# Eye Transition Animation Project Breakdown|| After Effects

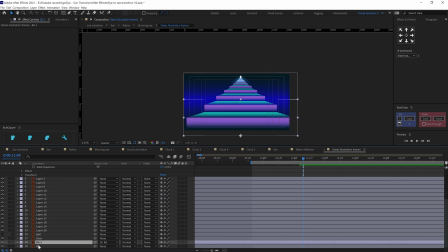[3:58]
Then after the match cut, the ball starts bouncing down the stairs and in this match cut,
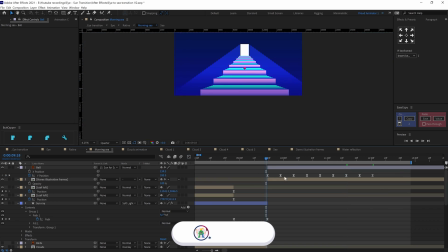[4:06]
in the stairs seat, I added a little camera shake to make the match cut look continuous.
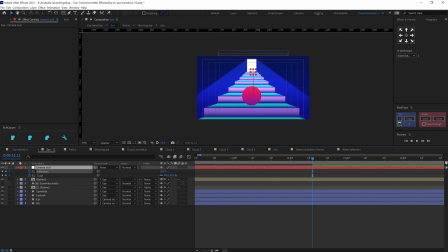[4:12]
Then I added a typical ball bounce animation for the ball coming down the stairs while it is zooming out in the camera.
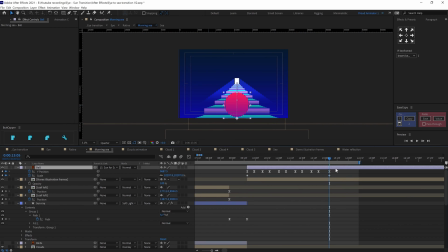[4:20]
So, for the camera movement,
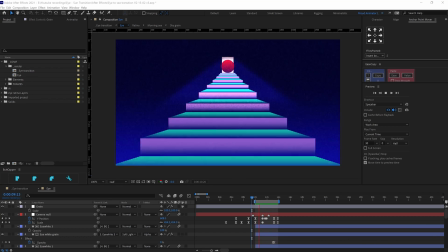[4:22]
again, I have just animated the main null object that I am using as a camera for the main composition.
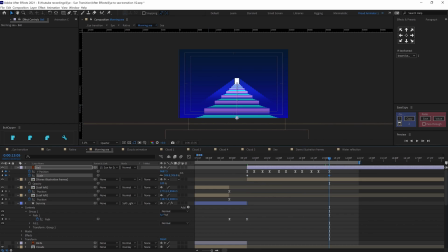[4:30]
To maintain the perspective of the ball, I scaled it up while it is moving towards the camera. And then, again,
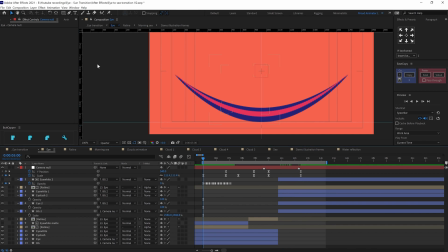[4:39]
I added a zoom out transition from the stair scene to the eye and used an alpha mat to mask it out.
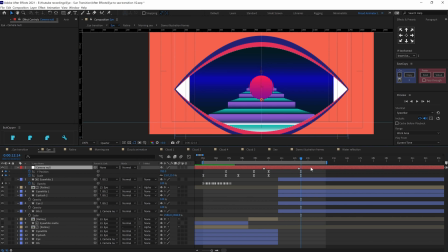[4:47]
So, for the overall camera movement,
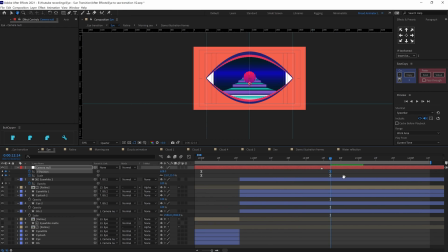[4:50]
I made sure that the camera is smooth throughout the transition and there isn't any abrupt start or stop.
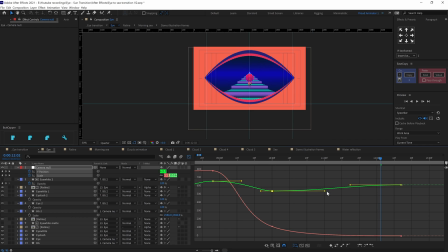[4:58]
So specifically for this one,
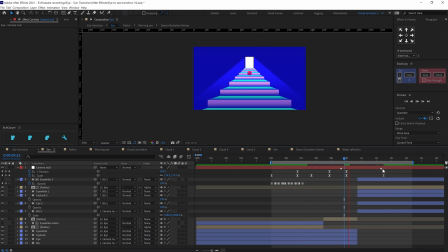[5:01]
I used the value graph and made sure the graph is smooth throughout the animation to make a transition look smooth.
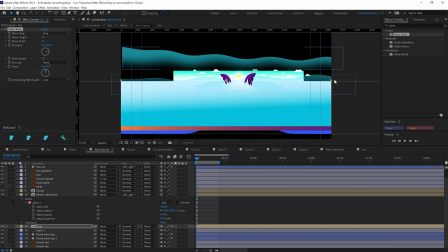[5:09]
Graphs are very important. So for the C scene, I added a little more detail in this frame.
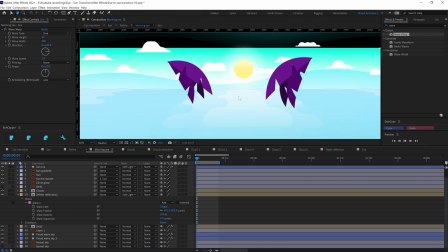[5:16]
So, for that I added wave warp effect on the sea water.
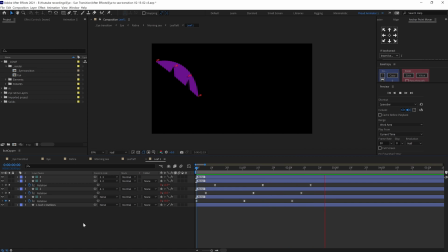[5:21]
For the plants waving, I added pin tool and then converted it into bones with twig plugin and animated the rotation in a loop and added slight follow through by adjusting and offsetting the keyframes.
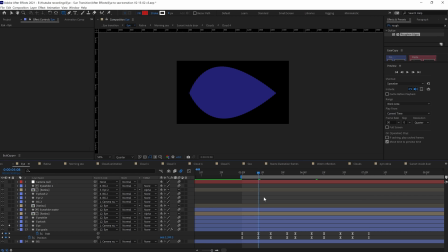[5:37]
Now once the overall animation is complete, I added grain texture throughout the scene. To add green texture on an element, you need to add a shape layer for the green texture shades and then add roughen edges over the shape.
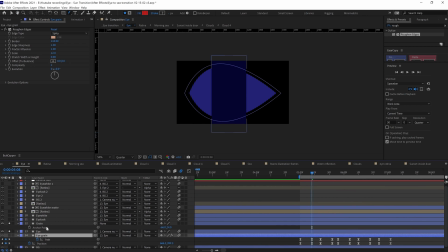[5:54]
Then decrease the scale under roughen edges somewhere around 10 to 15 and change the edge to spiky. After that, increase the border value and the edge sharpness value and here is our green texture.
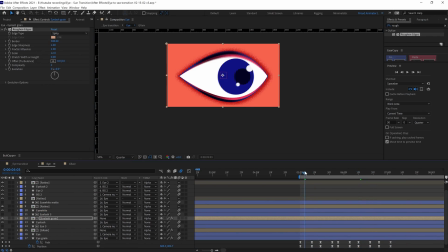[6:09]
So, I basically repeated the same process of adding green texture throughout the scene.
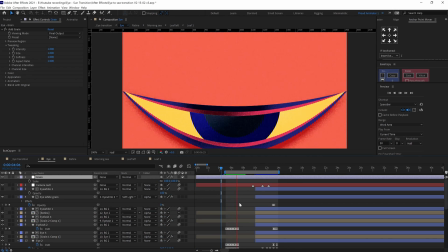[6:16]
Then I added an adjustment layer and added an effect called add
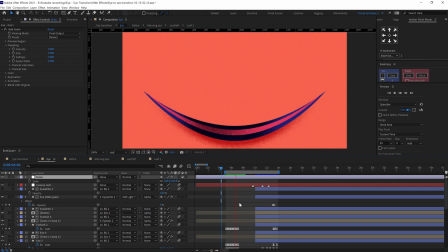[6:22]
green on the adjustment layer to add a green texture filter throughout the scene.
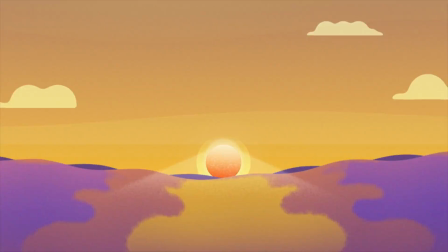[6:28]
And here is our final result that is ready to render. So that is it for this video.
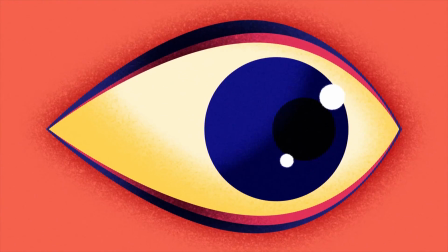[6:34]
I hope you learned a few important tips and tricks to help you in your projects. If you liked it, then make sure to hit the like button. If you have any doubt regarding the techniques, then make sure to comment down.
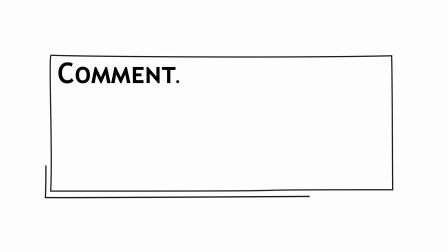[6:46]
I would be happy to have you out.
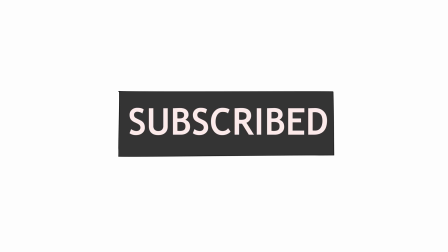[6:48]
And if you are here for the first time, then make sure to subscribe the channel and hit the bell notification button to stay notified for all the future updates.
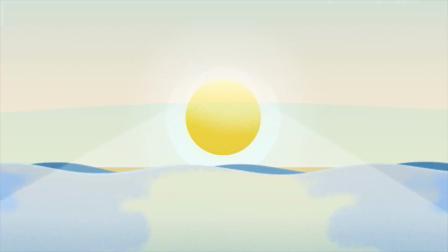[6:57]
Until then, goodbye.